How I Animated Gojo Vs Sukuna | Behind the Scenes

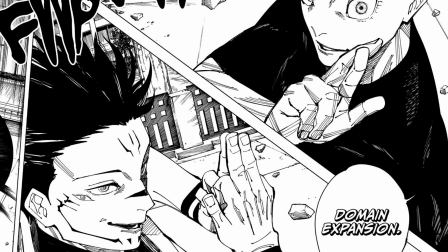For these cuts, I had to make sure the proportions were accurate to the manga because I wanted to create something similar to the clash between Yuta,
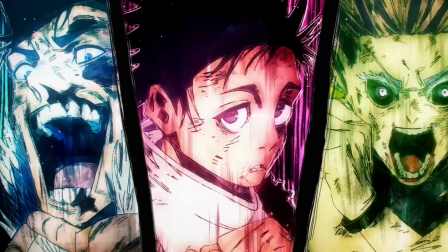Ryu and Uro in the anime. I wanted to add the thick line work and add the speed lines effect.
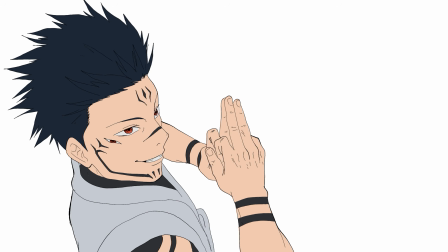The reason why these cuts were so time consuming is because I had to draw each characters 4 times with the same amount of detail and precision.
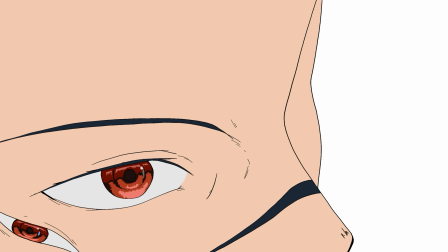I had to make each drawing slightly different to make it look like they were shaking.
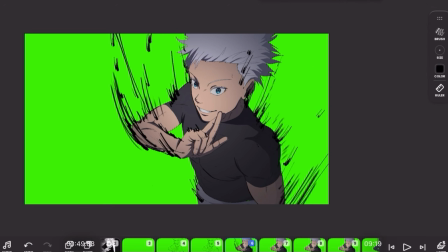If I used still frame, it wouldn't feel as organic, but drawing 4 frames for one character means 8 frames in total for Gojo and Sukuna because they were technically separated into different cuts.
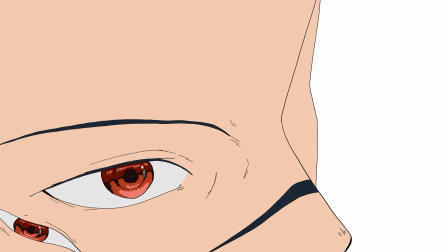On top of that, I had to draw another 8 frames for the close-up of their eyes, which as you can see are also pretty detailed. Now, since this cut has a different type of compositing, I'll explain it here.
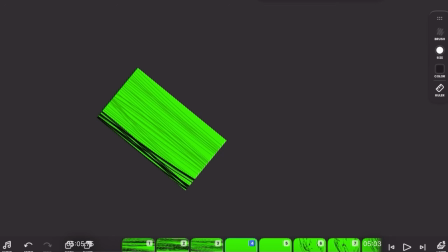So I had to create a lot of layers of lines that I drew in Flip-A-Clip, and I also added a glow around the characters and faded shadows around them.
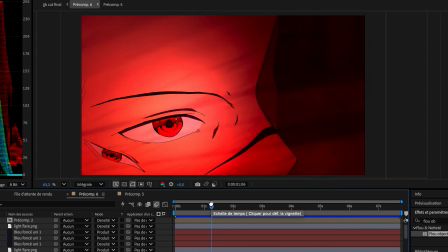This part was a bit time consuming, but not nearly as much as the animation itself, and I think it was really fun since I really enjoy doing the compositing part.
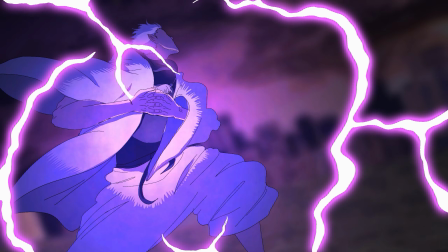And that is pretty much it for the animation part.
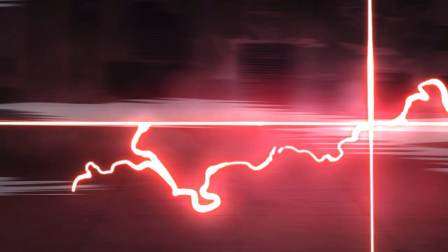Now obviously there are some cuts that I skipped, but a lot of them are pretty similar, or there are cuts where I don't have much more to add because it would become repetitive.
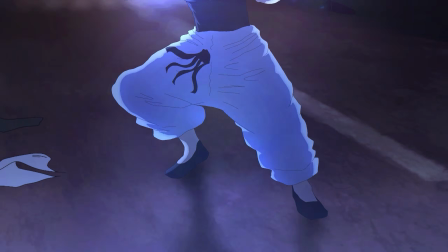Now I'll explain how I did the compositing in general for this animation. This part is very important because it makes the visual look more cinematic,
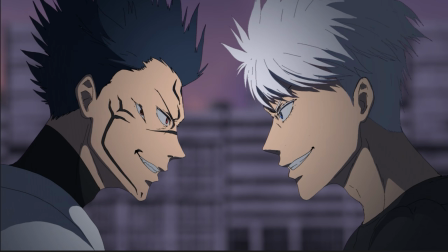and the way I make my animation go from this to this is by using blending modes in After Effects.
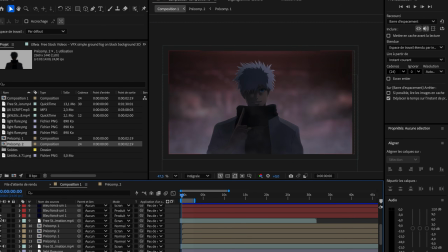Generally, the first thing I would do is create a solid layer that fills the frame with one color.
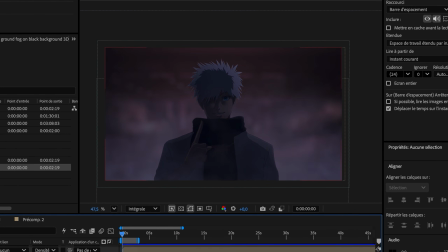I usually go for a dark blue color and set it to multiply, which makes the frame darker.
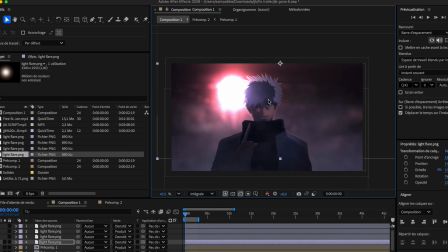Then I use an image of a blurry circle on a black background, which I use as the light source.
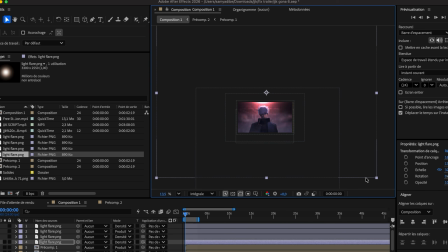For most of this animation, the blurry circle was used as the sunlight, and I gave it an orange color,
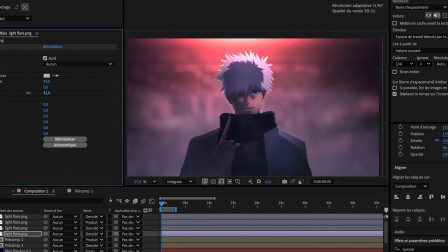and I set the layer to the color dodge blending mode, which made the light source feel more realistic.
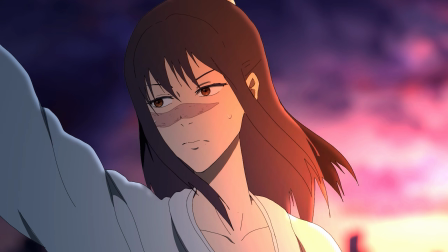The reason why it feels more realistic is because between the shadow and the light, you get a more vibrant saturated color.
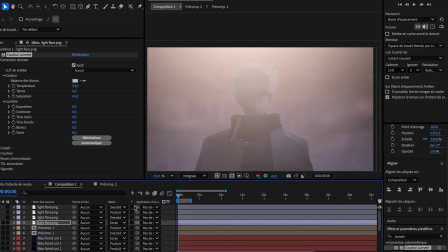If I just use overlay or I just use the PNG, it wouldn't be as vibrant.
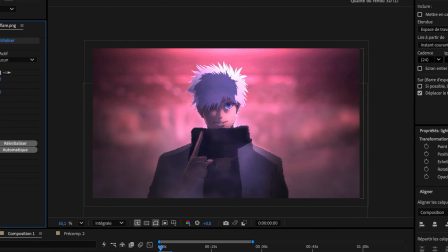I also controlled the amount of light and animated the light effects by increasing and lowering the exposure,
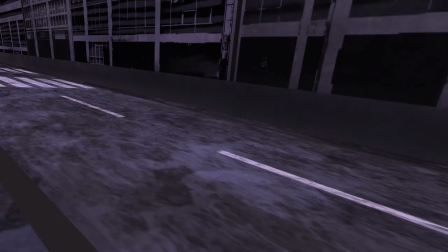which was really useful for explosions and fight scenes. Another part of the compositing was the 3D backgrounds, which were made with 2D planes.
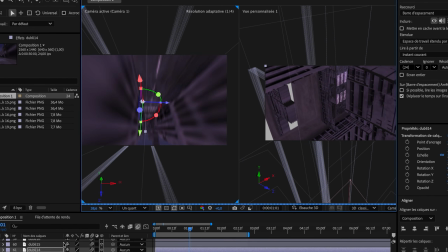It was really hard, but I tried my best to create buildings and bridges using these textures.
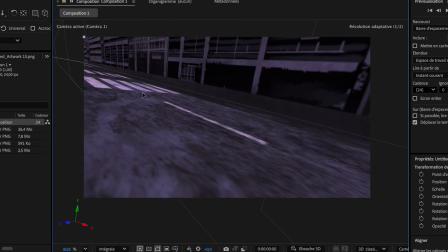Some parts were easier because they were just flat ground. For the cuts that have intense movement, I created this environment in 3D and used the camera to move through the 3D space.
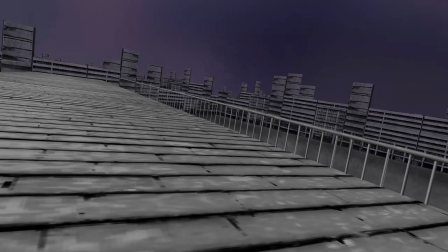However, the camera movement is a bit limited because it's kind of hard to control in After Effects, in my opinion.
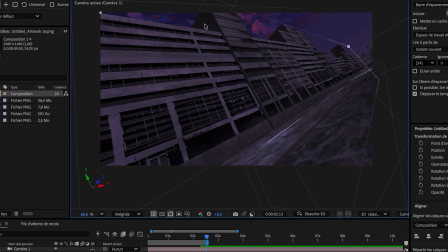But since it was my first time trying this, I think I will be much better next time.
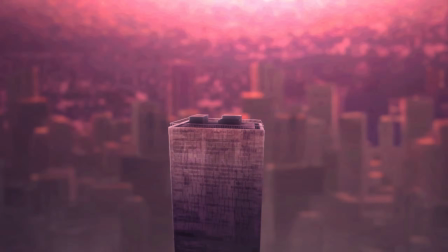The other thing the camera allowed me to do was create a parallax effect, which added a lot of depth to the background of my animation.
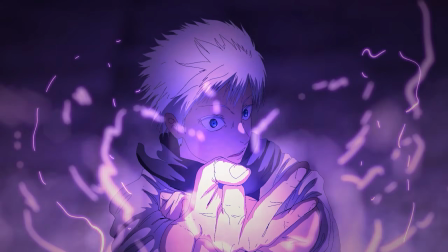And the last thing I want to talk about is the audio part of this project.
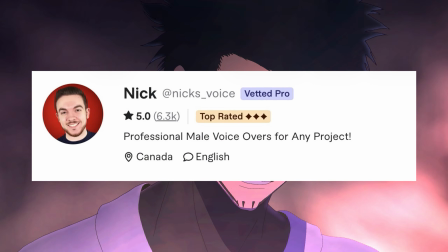The voice acting was done by Nick Atlas, and he provided the voice for Gojo, Sukuna, the narrator, and Ichiji.
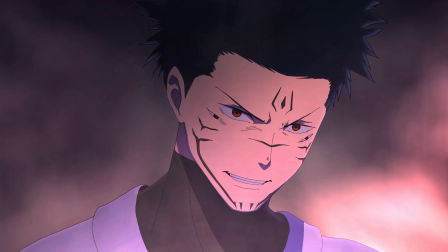He was the first person I contacted because I needed the voices before working on a lot of cuts in my animation.
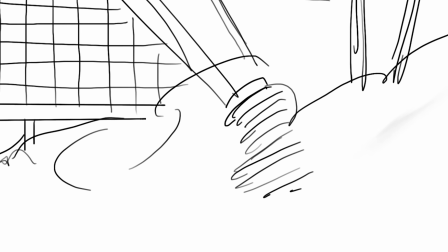With his voice acting, I was able to create the storyboard, which I could then give to the music producer.
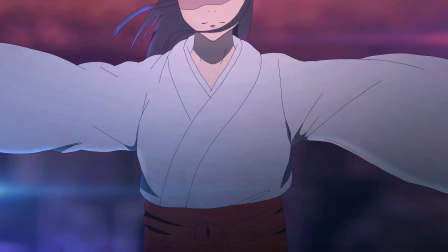The music was done by 100 Cents, and I asked him to make tracks inspired by the Jujutsu Kaisen OST, but not direct covers. I wanted songs that would match my storyboard and the emotion I was trying to convey.
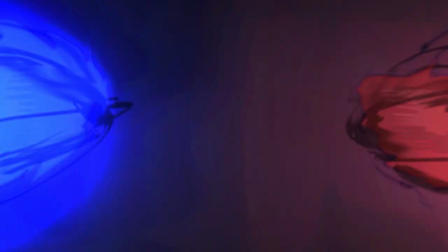Once the production was finished, I worked on the sound effects, which I downloaded from Epidemic Sounds and layered in Premiere Pro.
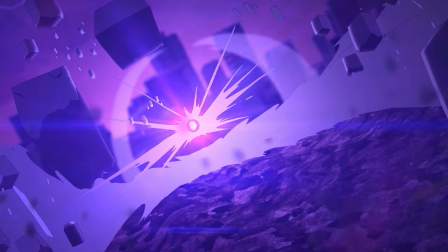Audio is way more important than people think, and I think it really elevated the animation. So I want to thank Nick Atlas and 100 Cents for their amazing work.
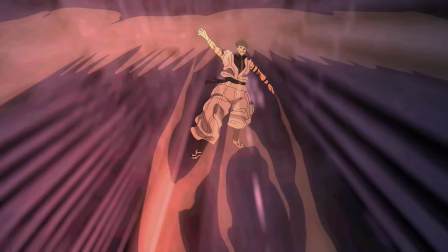And there you have it. This is how I created the Gojo vs Sukuna project. I want to thank you guys so much for 1 million views again, and for all the likes and comments.
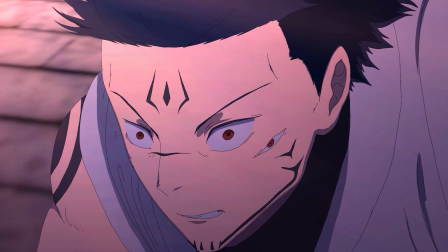It really gives me a lot of motivation to keep going.
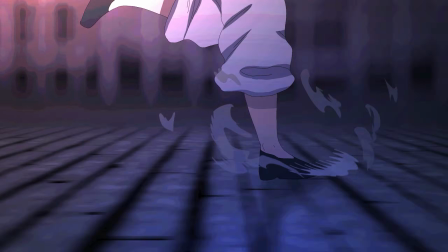I also want to tell you guys that part 2 is not confirmed because I want to focus on other things, but I am considering making it.
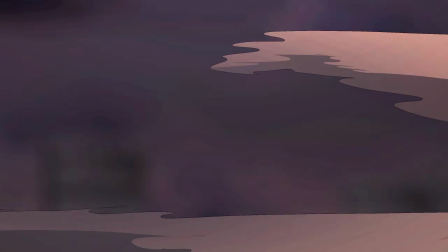For now, I want to take a little break from JJK and make some shorter animation videos for this channel before going back to a big project like this,
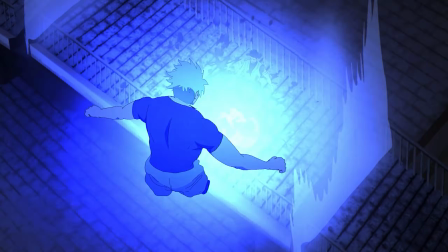since it was a huge commitment.